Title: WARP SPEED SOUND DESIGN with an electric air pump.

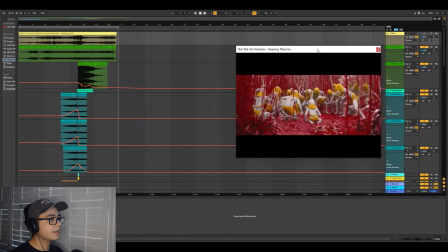right with editing magic welcome back the first thing I did was that I grabbed a new soundtrack so from the original soundtrack by Michael Giacono
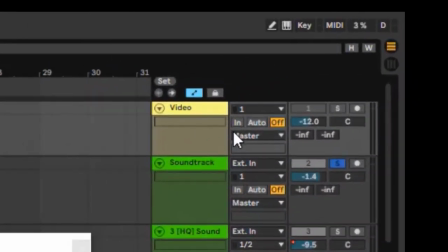so this is this is the original up here this is the entire thing the yellow it's called video right uh this is where I got the reference to.
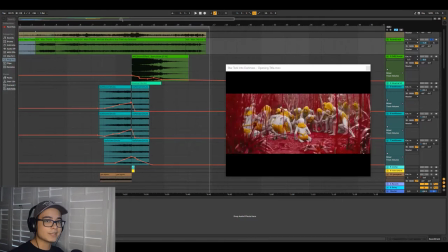So right now my biggest concern was the soundtrack. So I pulled the soundtrack from YouTube and I dragged it into here. I chopped it up. So I'm going to show you where I spliced it. It's kind of strategic.
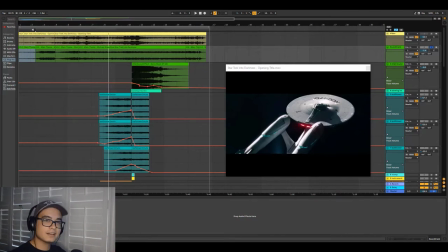I cut the music ending, kind of putting it relative to what the actual frame is like. I'll show you guys right now. It was a great soundtrack.
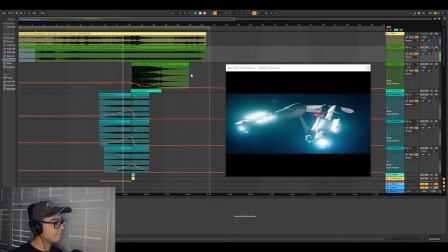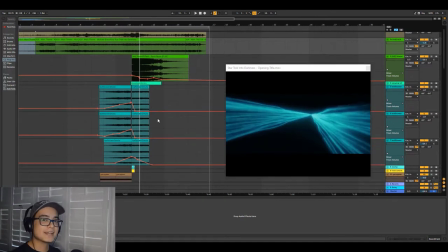All right, so that was the soundtrack. All right, so now we're going to dissect the sound design that I made. It's pretty self-explanatory.
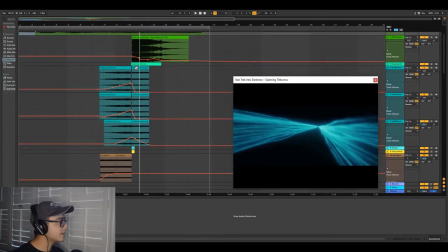You can see what I use. It's really basic. I grabbed some stuff off of YouTube. Then I grabbed some recordings that I did of myself and things in my house.
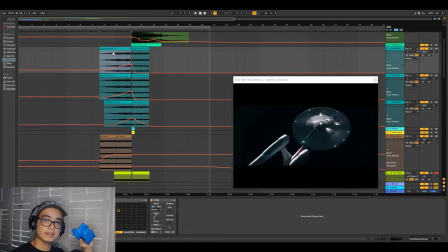The leaf blow is me using this thing. It was a great reference. I needed something that could sound mechanical and were at the same time so that I could rev up without recording something like a car or something. So I grabbed one of these. These are one of the bed inflator things,
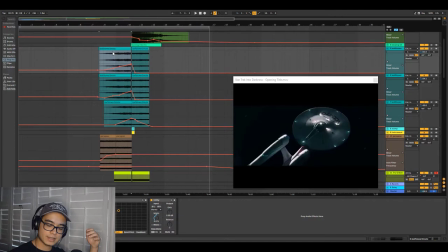but this is more for like a inflated ball or something this is what it I mean this is what it sounds like even though you're hurting the beginning I'm just gonna play for you guys I
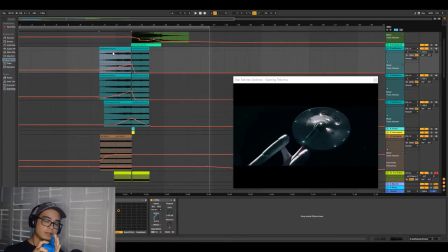also put my hand on top of it that way it makes a forced reverie like it makes a forced rev you can hear it and
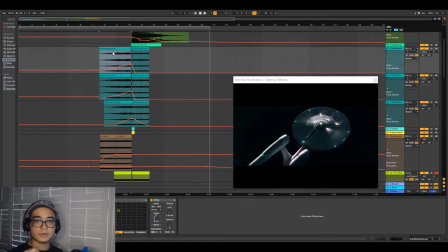in sound design it's very important that you know where you place your microphone and everything I could place this back here and it could sound a little bit muffled I could place it over here and it sounds exactly how you're hearing right now I could just put the air and all you hear is air I did legit blow into my mic and you'll see that soon but I could have you know
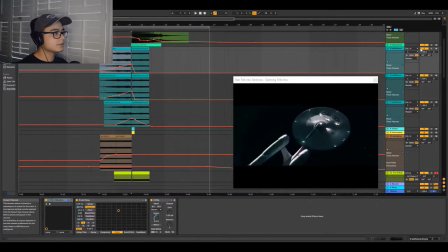anyway let's get back into it very first thing I did was this um I'll show you the first
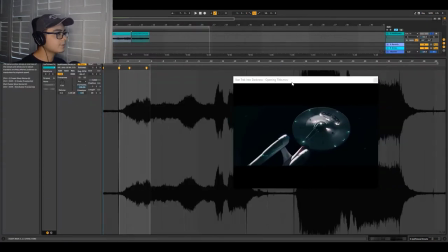preset I had to warp it it's part of a of course when I recorded these
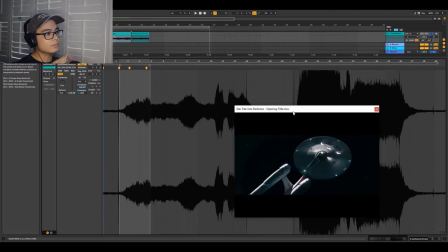samples it wasn't just a short little clip okay that's done no I recorded multiple takes into one audio file and I just kind of cut out what
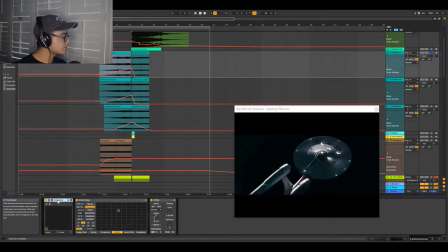I thought was best I'm gonna turn off all the effects you can hear just what it sounds like with the warp that
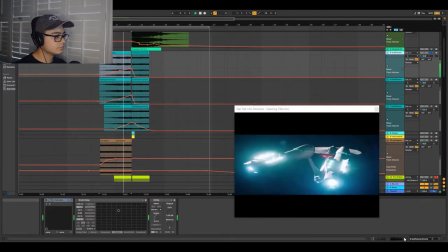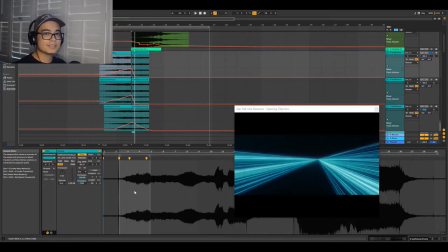was just that was the warp it switches it out pretty funny so yeah that's that's exactly
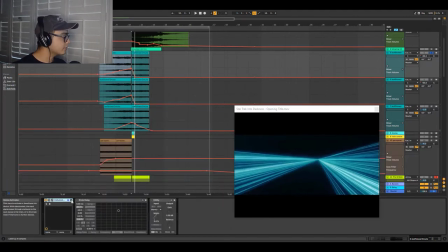what it is then on top of that we added some Bahala reverb kind
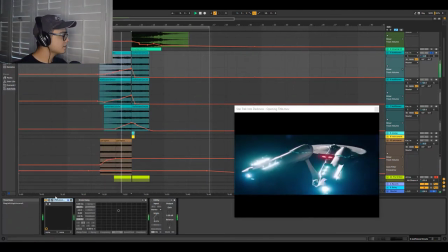of soften it up make it sound more like space I used the Gemini default I need something I could just whoa whoa whoa whoa whoa you know just kind of open up the space make it a little bit more repetitive
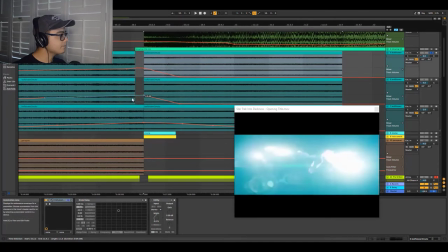there as you can see there's kind of a split here and this was just more to to kind
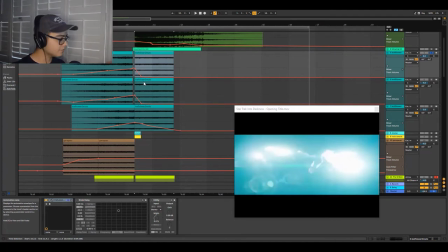of maintain the integrity of of using the using the inflator that's only because after i i this
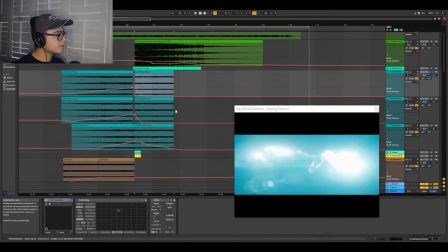after i recorded this um sonic boom was there it was all into place but we kind of lost the theme of the leaf blower and we kind of lost the the sense that like you couldn't associate it was the same thing because you lost some of the sound that had made it uh
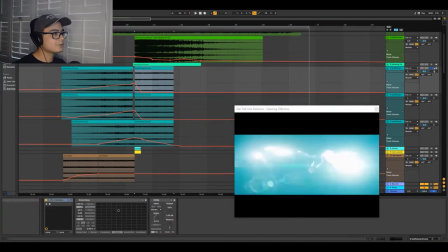you understand that in a little bit as as i show you but that was the first sound that we did so we added some valhalla and some grain delay and some utility utility is only to create the width grain today i modulated the pitch and frequency and uh this is exactly what it
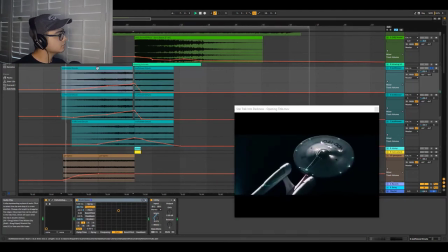sounds like right now we
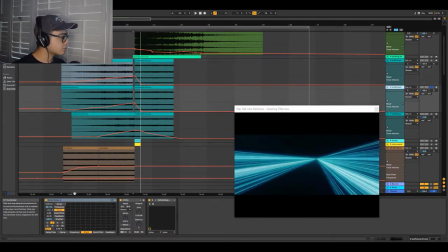have a second layer of that same thing and this one's pretty straightforward as well a lot of pitch a lot of pitch a lot of frequency here with the grain
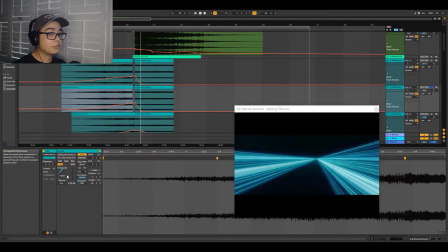delay utility and then some more gemini reverb i pitched this one down 33 cents only because i liked the sound of the lower octave but i didn't need something that was like something exactly the same i needed a specific type of low octave that would complement the higher one so hear this one out and
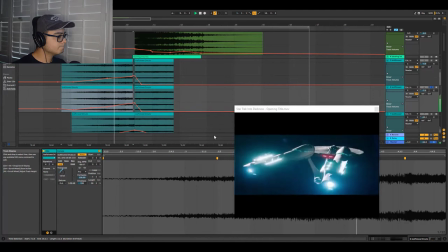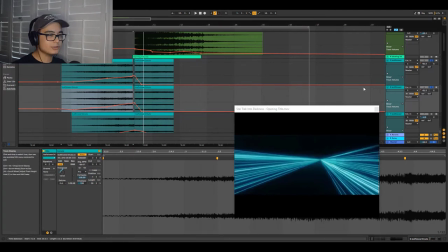as you can tell if you combine them you get a lot more depth than if you use just the one let's
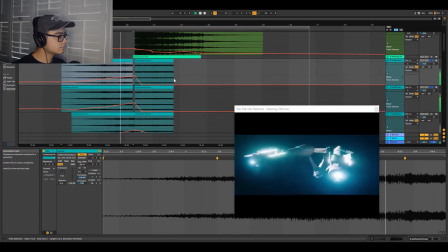move on and so the last layer is something of a it's it's something of a voice i don't know what to tell you about this one uh i used vocoder on this one i used pitch tracking i that's pretty much all i did i just kind of changed the frequencies a little bit
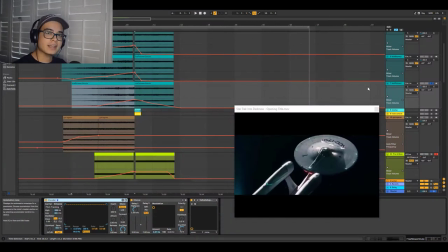i just need something that could create an iconic were something that made the ship feel alive and not mechanical because usually science fiction things had this the had the tendency to look mechanical and sound real and put together this
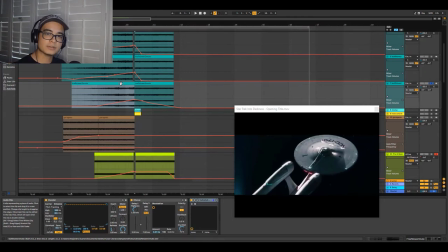is what kind of completes the the warp spaceship sound and
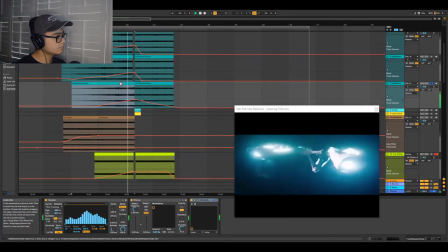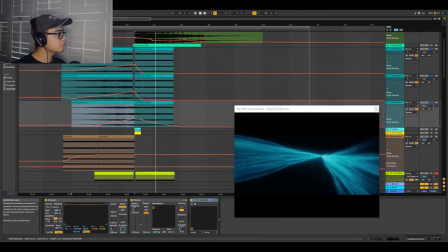that's what sound design is about so if you combine these three you'll get a good feel of what it sounds like and
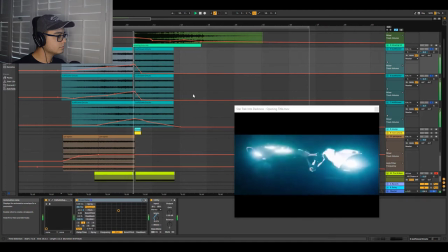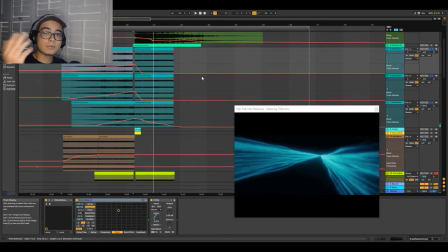i'm pretty sure as you heard you heard that me that's what we want to hear we want to hear that sci-fi effect but we want some mechanical
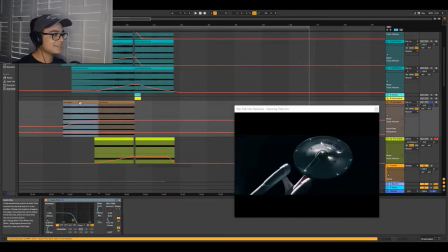grunge in there on top of that we added some garage AC my dad has an office in the in the garage that's where I used to record and he had an AC but it was one of those like window ACs that you kind of plug in I basically just cut out
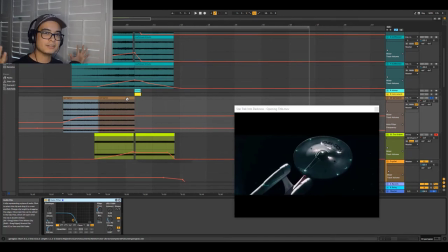the the high end give it that kind of a spaceship background engine type of feel even when you're on a cruise ship you can feel vibration you can hear the engines rolling and that's that's kind of where this came from
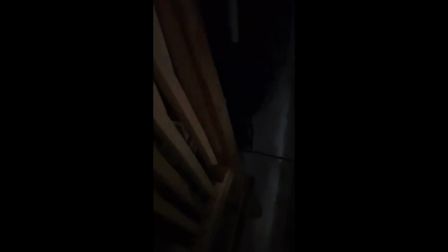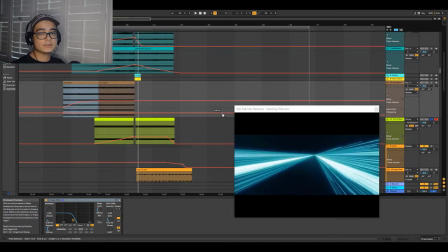like i said spaceship ambience then we use some sub bass something simple is from this it's from the
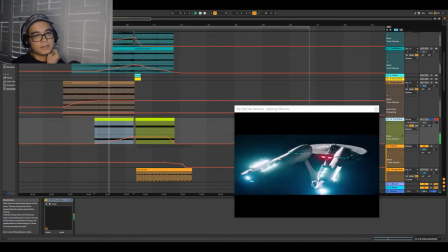true urban i think you guys have seen me use it in some of our videos kind of give it an after shock effect then
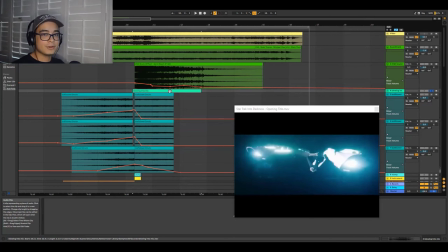here comes the fun stuff i blew into my microphone and you'll see that video pop up when i play it i
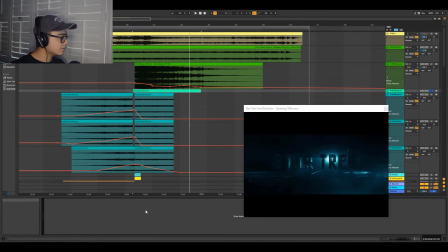definitely warped that a bit that was pretty much as you can tell there's no audio effects here it's just me blowing into microphone what
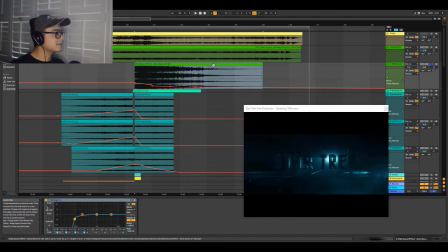kind of completes the whole thing is a sonic boom this is from an f16 so as you can tell the the only big thing here is the eq weight that i put on it cutting out the low end considering i already have a sub bass and i have the
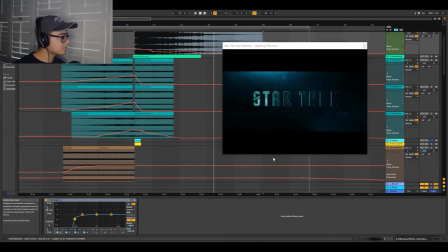um oh like i've completely forgot about these uh i had the stomp um now we're moving on and we're
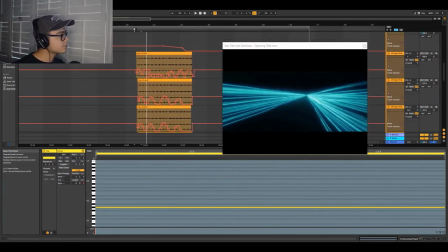getting into the shakers this is for the crystals that are left by the the warp effect I'll play them here it's me shaking my Lego Star Wars set guys I'm I'm 18 and
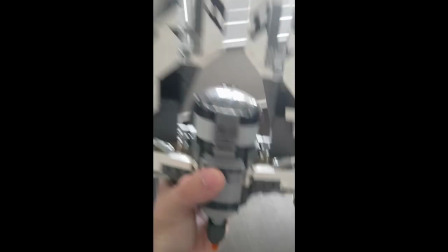I still play with Legos that's not it's not a joke so